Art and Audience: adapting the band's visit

I got some influence, I think, from Jacques Tati,
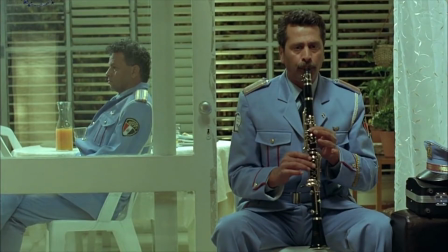(4:05)
and I also thought of Jarmusch movies and Karismaki movies.
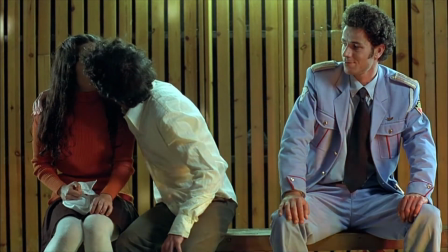(4:11)
But I also been influenced by Egyptian melodrama. It's about things that are real to me, but it's not about reality that is outside the frame.
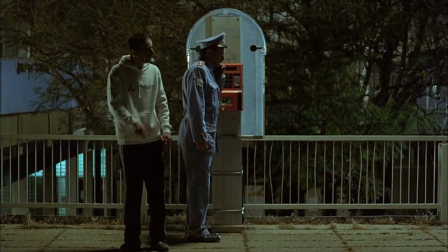(4:21)
So this is why this style of framing was essential for also for getting this story told.
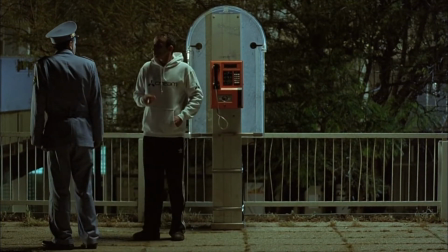(4:31)
You can always feel in this movie that all it's about losing this big story, losing your dream,
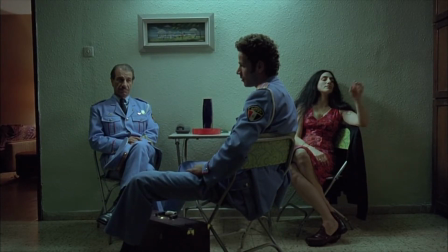(4:39)
losing the feeling that you could have lived this other life, but you're not living them.
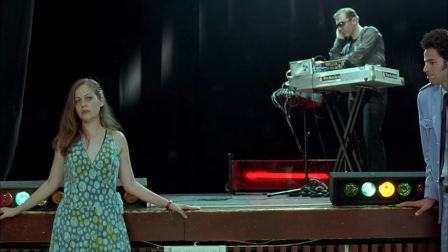(4:44)
And in the background, in the past, there's the Egyptian melodrama, and up front there is this different, more controlled cinema.
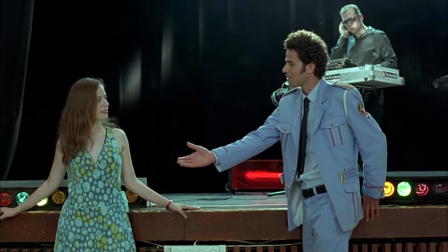(4:52)
And where some saw a charming movie, others saw an opportunity. project was instigated by our lead producer, Oren Wolf, who saw the movie 7 years ago and just sort of had this epiphany, this should be on stage.
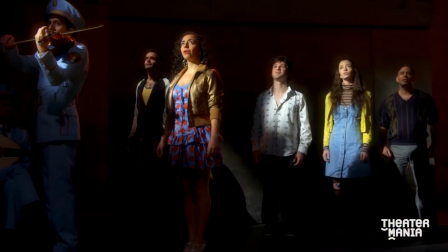(5:07)
No one agreed with him, including the filmmaker. No one thought it was a good idea. And he saw it in his head. He couldn't articulate it perfectly, so he did what a producer does, which is to start finding people who could articulate it. There's something very stage-worthy about, there's something almost Chekhovian about the film and the way that these
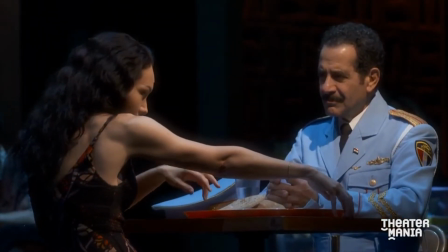(5:27)
people transform in like a deep and seismic way without realizing it or with us not quite seeing when it happened. There's music in it, and music is one of the things over which the characters bond. There probably isn't any other way to do it than as a musical, or it would be a missed opportunity not to.
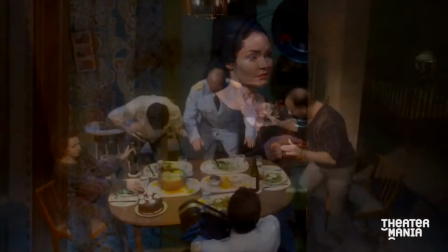(5:44)
You know, just because something was meant to be does not mean that it won't take hard work.
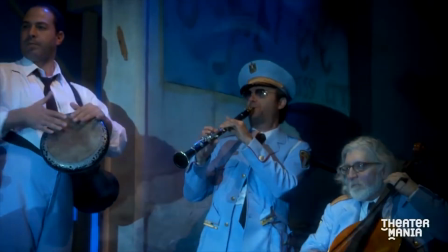(5:48)
In between the off-Broadway opening and the Broadway debut, the show had to go through many little tweaks.
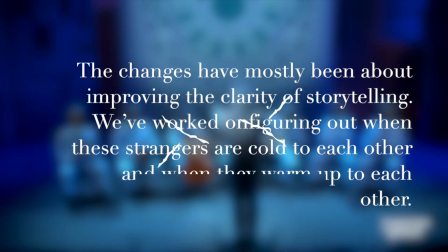(5:53)
According to the actor John Cariani, the changes have mostly been about improving the clarity of storytelling.
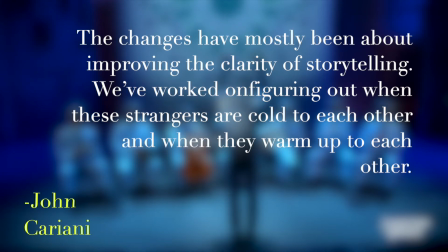(5:59)
We've worked on figuring out when these strangers are cold to each other and when they warm up to each other.
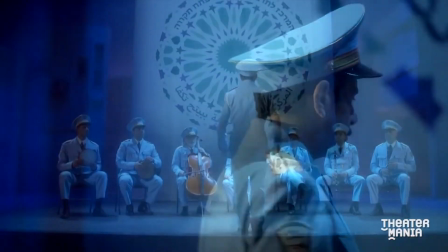(6:08)
Musicals move at a very different pace.
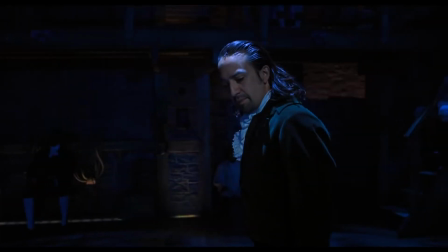(6:12)
Hamilton, the previous year, Tony Awards winner, told the story of half a century in just under 3 hours.
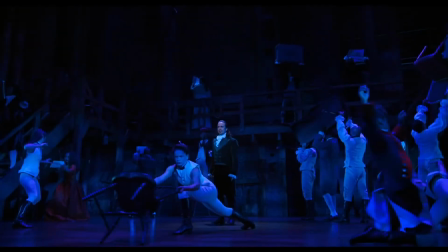(6:18)
So director David has pushed us to remember to let events unfold at the speed of life,
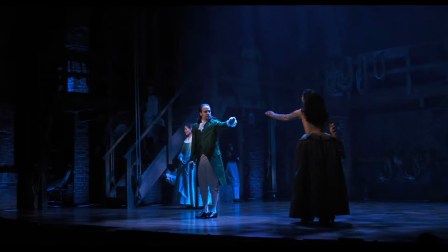(6:24)
and not at the speed of a musical, but at the speed of this musical. But the bet worked. Sure, some changes had to be made, creating songs that could play for a night at the theater, but the musical garnered great reviews, heading to Broadway and winning all of the Tonys, including Best Musical. It pretty much became mainstream. I mean, from a development standpoint, the movie had much more of an awkward struggle, being a first-time movie and all, than the musical could kind of like sell itself, at least at first, as a descendant of the enormous success the movie had.
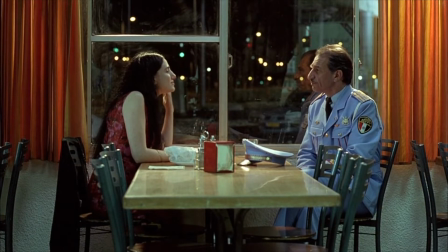(6:55)
But even then, there are things that just can't be translated on a stage.
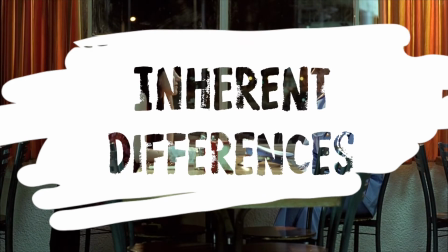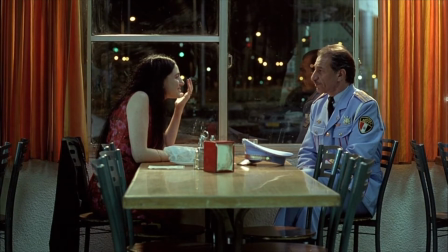(7:05)
When you look at close-ups of Dina or Tufik in the movie, emotion rushes straight through the screen.
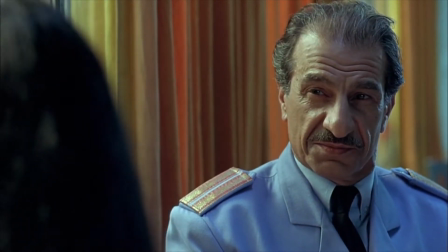(7:10)
There's no need for dialogue, which the movie doesn't really use that much, since everything is communicated through Ronit El-Kabet's facial expressions.
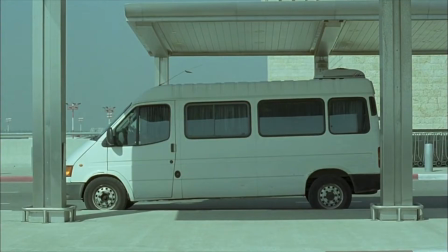(7:19)
It's really the oldest film technique in the book. As a matter of fact, director Aaron Colleran thinks in terms of framing almost exclusively.
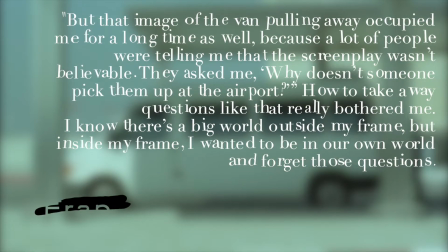(7:28)
But that image of the van pulling away occupied me for a long time as well, because a lot of people were telling me that the screenplay wasn't believable.
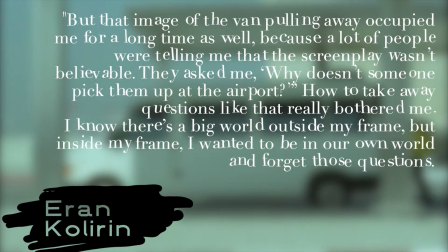(7:37)
They asked me, why doesn't someone pick them up at the airport? How to take away questions like that really bothered me.
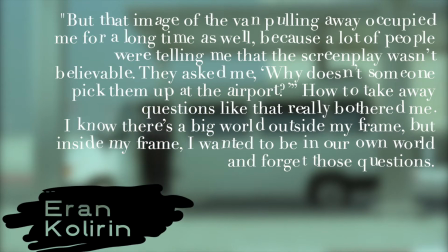(7:44)
I know there's a big world outside my frame, but inside my frame, I wanted to be in our own world and forget those questions.
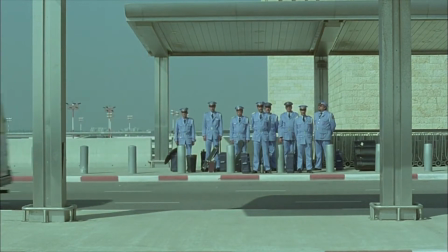So how does a theater crew replicate this? When there are actually so many things going on in the background. You know, a song in a musical can serve a lot of different purposes, and if you're adapting from a movie, sometimes the song is like a close-up in a movie. You might close up on someone's face and get the picture speaks 1,000 words.
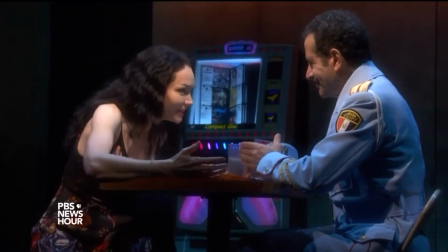(8:23)
Mm-hmm. Music does the same thing.
Friday evening, oh my chérie.
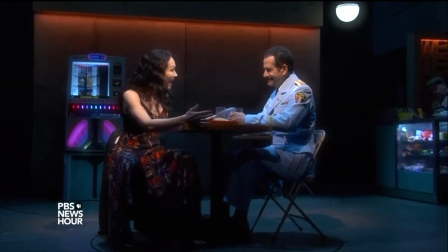(8:30)
A song can also just be a way of going much deeper into a character or a relationship.
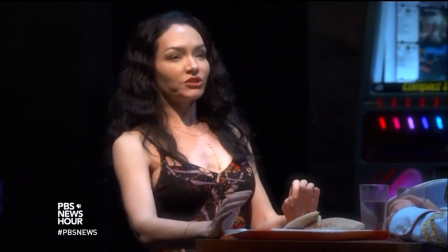(8:36)
You know, that's the other thing that we were exploring in this. Plus, I mean, there's different ways to frame in theater. So this is different from this. It changes the entire atmosphere. And if you weren't focusing on me up until now, which first of all, rude, well, now you probably are.
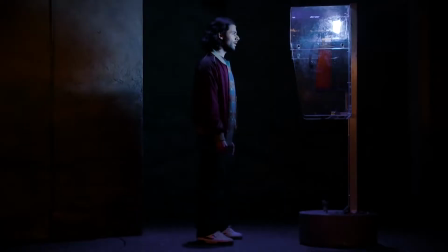(8:58)
Or at least hopefully you are. Everything works the same in the musical, where every spotlight brings your attention somewhere.
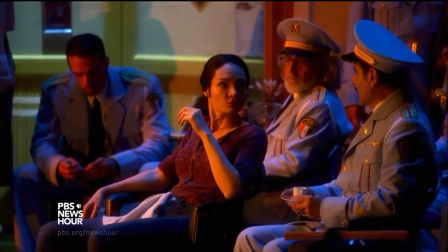(9:06)
Most of the songs in the opening act function as a kind of zoom into a character, whether it be Dina's longing or Vroom's love story.
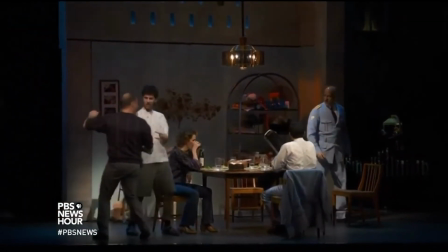(9:19)
They all favor feelings over any kind of plot advancing action. You can check the background for sure, but why would you want to?
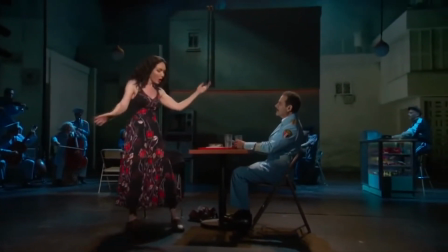(9:26)
And the writers are right about the fact that when Katrina Lenk sings Omar Sharif, you don't really want to look somewhere else.
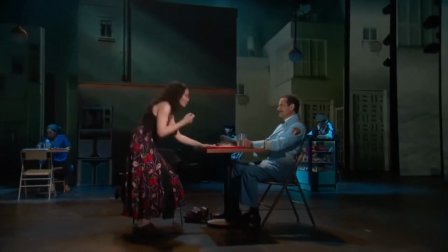(9:34)
In fact, theater has the added advantage of allowing you to do a quick checkup on Tufik with a glance without really cutting from Dina's emotions.
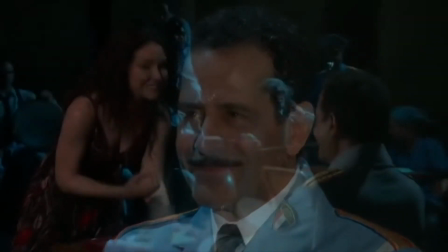(9:42)
You can't do that in a movie.
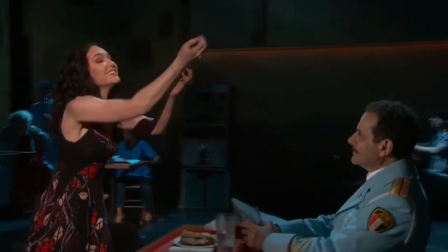(9:44)
But for all the emotional empathy created on stage with lighting, blocking, and singing, movies still have a very nifty advantage.
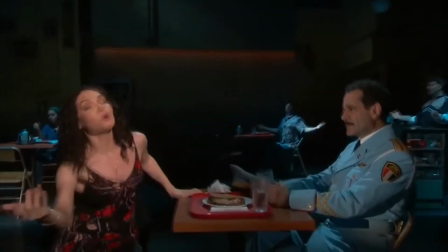(9:52)
If the movie wants you to know they're in the middle of the Negev Desert,
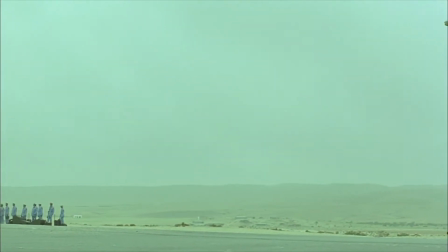(9:57)
it can show you the desert. and you'll probably believe everyone is there without much explanation about the scene.
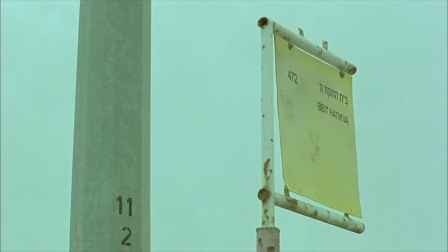(10:03)
You automatically understand the setting. The costumes are automatically hilarious.
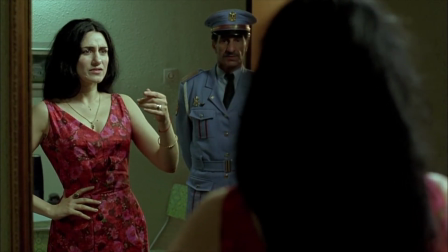(10:11) Don't you want to take your hat off? Excuse me? It's very hot with hats.
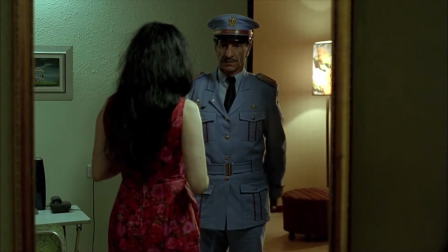(10:17) You can take it off. Yes, Tewfik, you should take your hat off. It is hot in the desert.
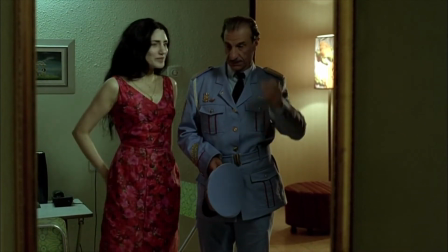(10:23) Yes. It's better. No?
In fact, the movie uses this to its advantage quite a bit.
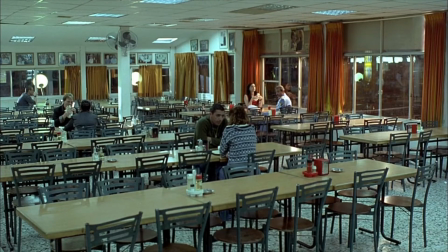(10:31)
It really pans for comedic effects over and over and over.
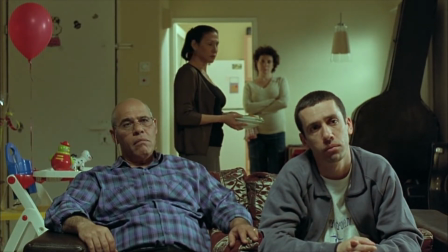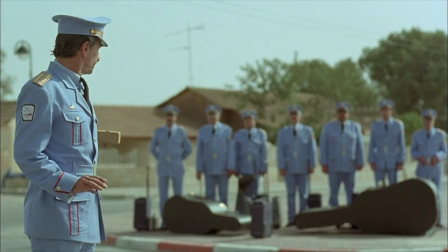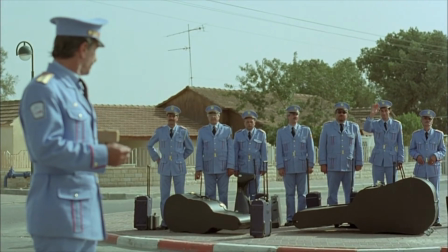(10:49)
The musical doesn't really have that luxury, so once again they have to rely on their strength, songs.
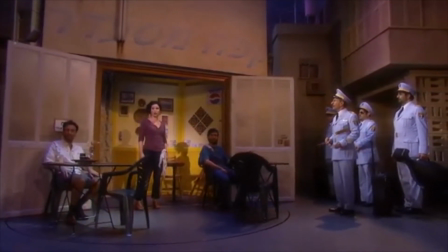(10:57)
These songs are usually in musicals to set the scene. They're the what, when, and where of the story.
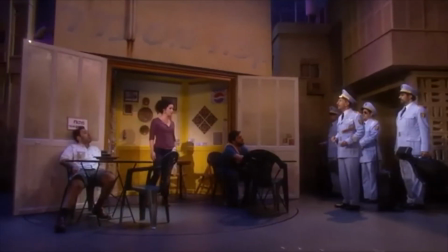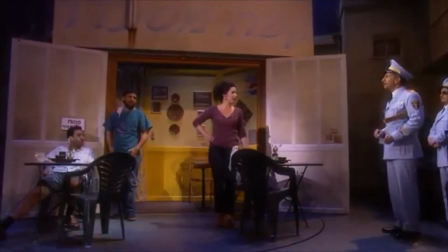(11:12)
Plus, the songs also translate the comedy that was achieved through camera moves, even if it has to be a little bit more direct.
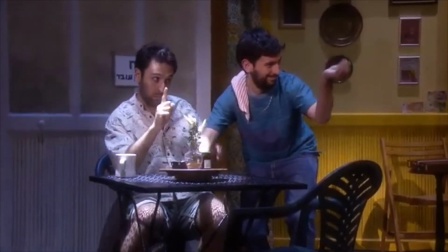(11:23)
So that's not new. That's just telling us what to imagine.
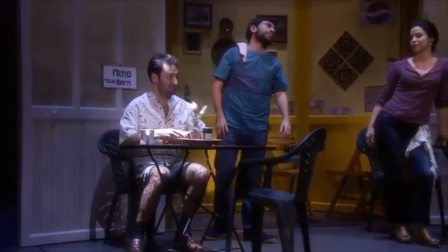(11:26)
The musical goes further than that, though, and actually immerses us in the scene, not with images, but with music.
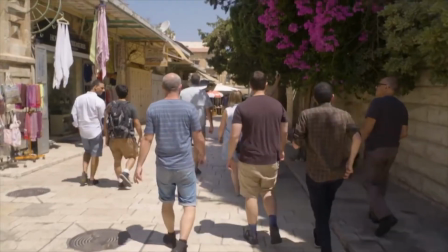(11:36)
Going to Israel, everything was new. I was like, oh my God, that's this from the show, that's this from the show. There's a vibe to that part of the world when it's peaceful that is really beautiful. The truth of that experience is something that we share together, and that's going to be something that we're going to be telling on stage. They also performed with some local musicians, like they alternated and then they jammed together. The fullest expression of each individual is through music. That's what jamming with these guys was.
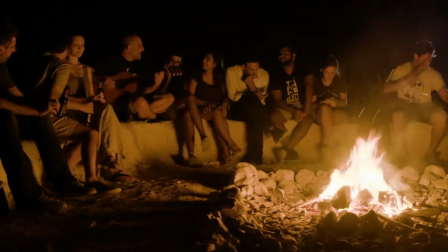(12:04)
I learned a lot about them and I only knew them for an hour. The trip fleshed out a theoretical understanding and it turned it into a spiritual understanding.